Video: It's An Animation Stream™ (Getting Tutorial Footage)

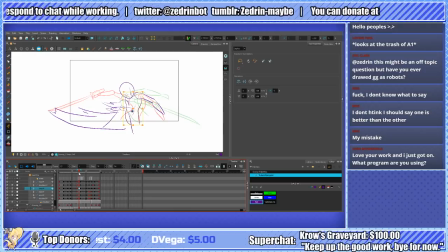62:52 So it's very important that if you're going to be animating in 1s, especially if you're using tweens, that they're strong and that that they stay consistent overall.
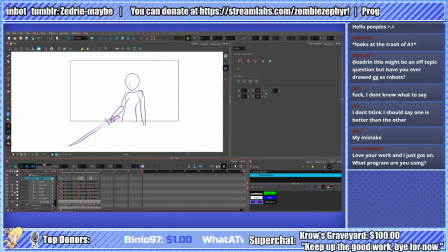63:09 One thing you can also do to help keep an eye on this is, with onion skinning on, just scrub through the frames one at a time and try to look for areas when there's a transition
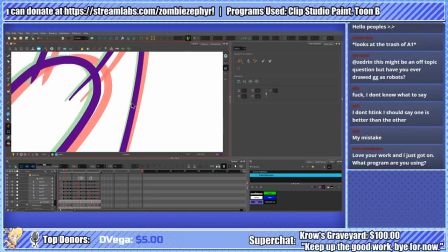63:19 that the current frame is between the preceding and proceeding frames.
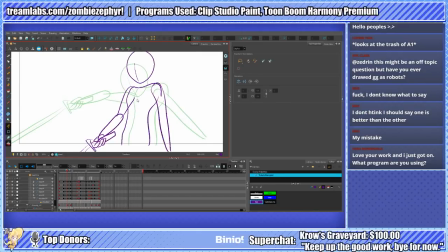63:29 Like right here, this is a very sharp transition. So if I wanted to, I could actually extend this out a little bit more to make it smoother, but I want this to be fast. In fact, it's so fast that I'm going to add in a subtle motion blur.
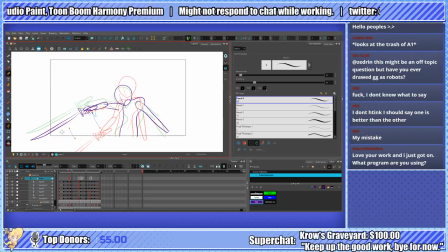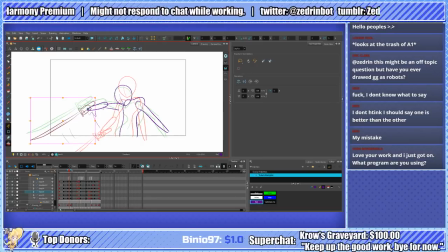63:53 actually going to change this frame to that one. And let's change this frame to that one. See, because I was scrubbing through these, I was able to notice the head is coming detached here.
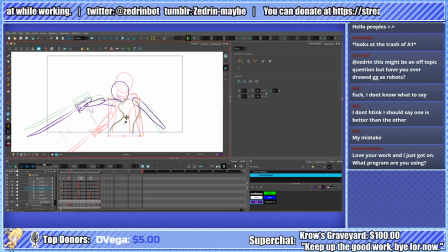64:09 That's not right. I'm going to change this to that frame, and I'm going to move it up a bit. I'm going to change this one, so that way it changes preemptively. If you're having things like symbols and stuff where they have nested frames, you want those frames to try and change during points of motion, usually.
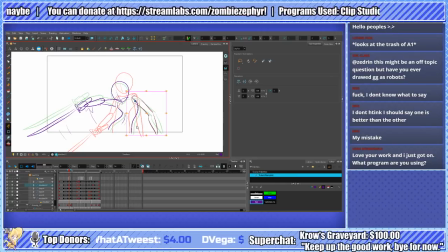64:27 Sometimes they can change during other situations and stuff, but usually during motion is when they're going to be most vulnerable.
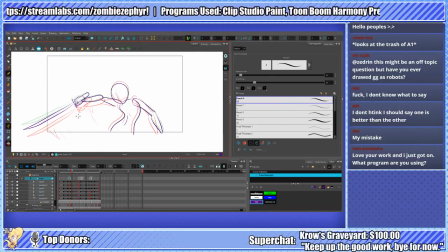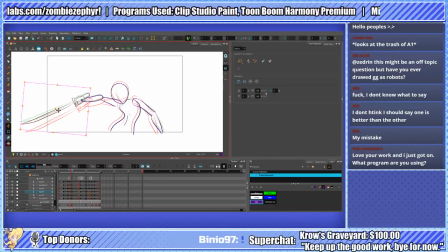64:42 So this is a little bit far forward, so I'm going to move it back a little. Stays a little bit closer because, as you can see, this is a little bit favoring wrong stuff.
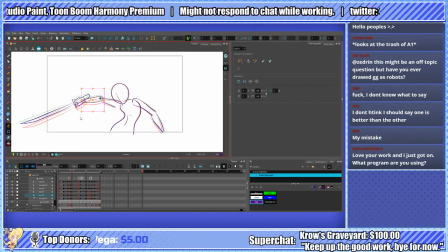And I'm going to have this come out a little bit more.
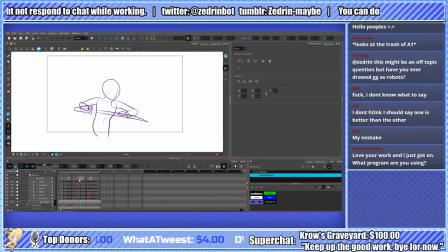I'm actually going to draw a new frame here.
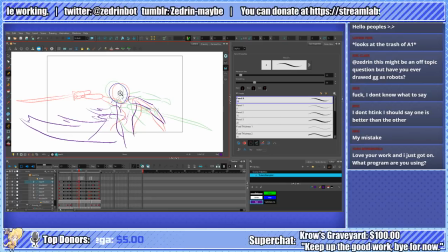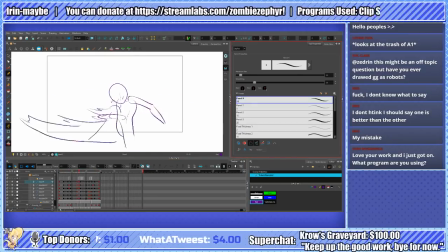Added a whole bunch of new music to my playlist. Let me find out where it is.
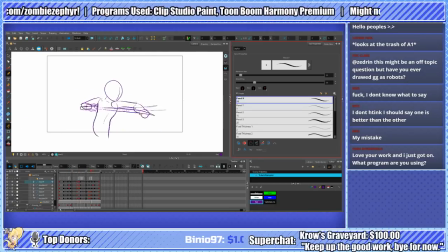Here we go. Yeah, as you can see, here is the finalized animation for the rig stuff,
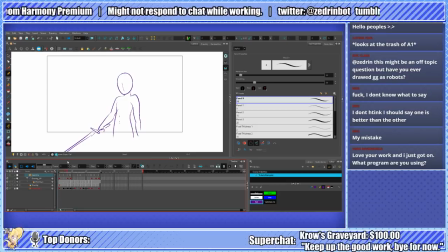66:14 and here's the finalized animation for the frame-by-frame stuff. So the way you'd make this smoother then, if you want to go even further, is you would start just adding in more in-betweens.
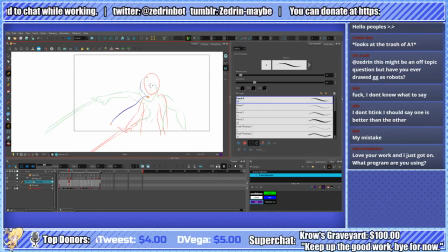66:30 And you can cheat it a little bit, make them a little sloppy if you desperately need to. But the nice thing is that you can see exactly where you need to make these in-betweens and stuff,
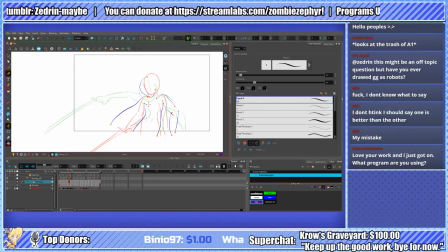66:45 and they don't get covered up by using tweens.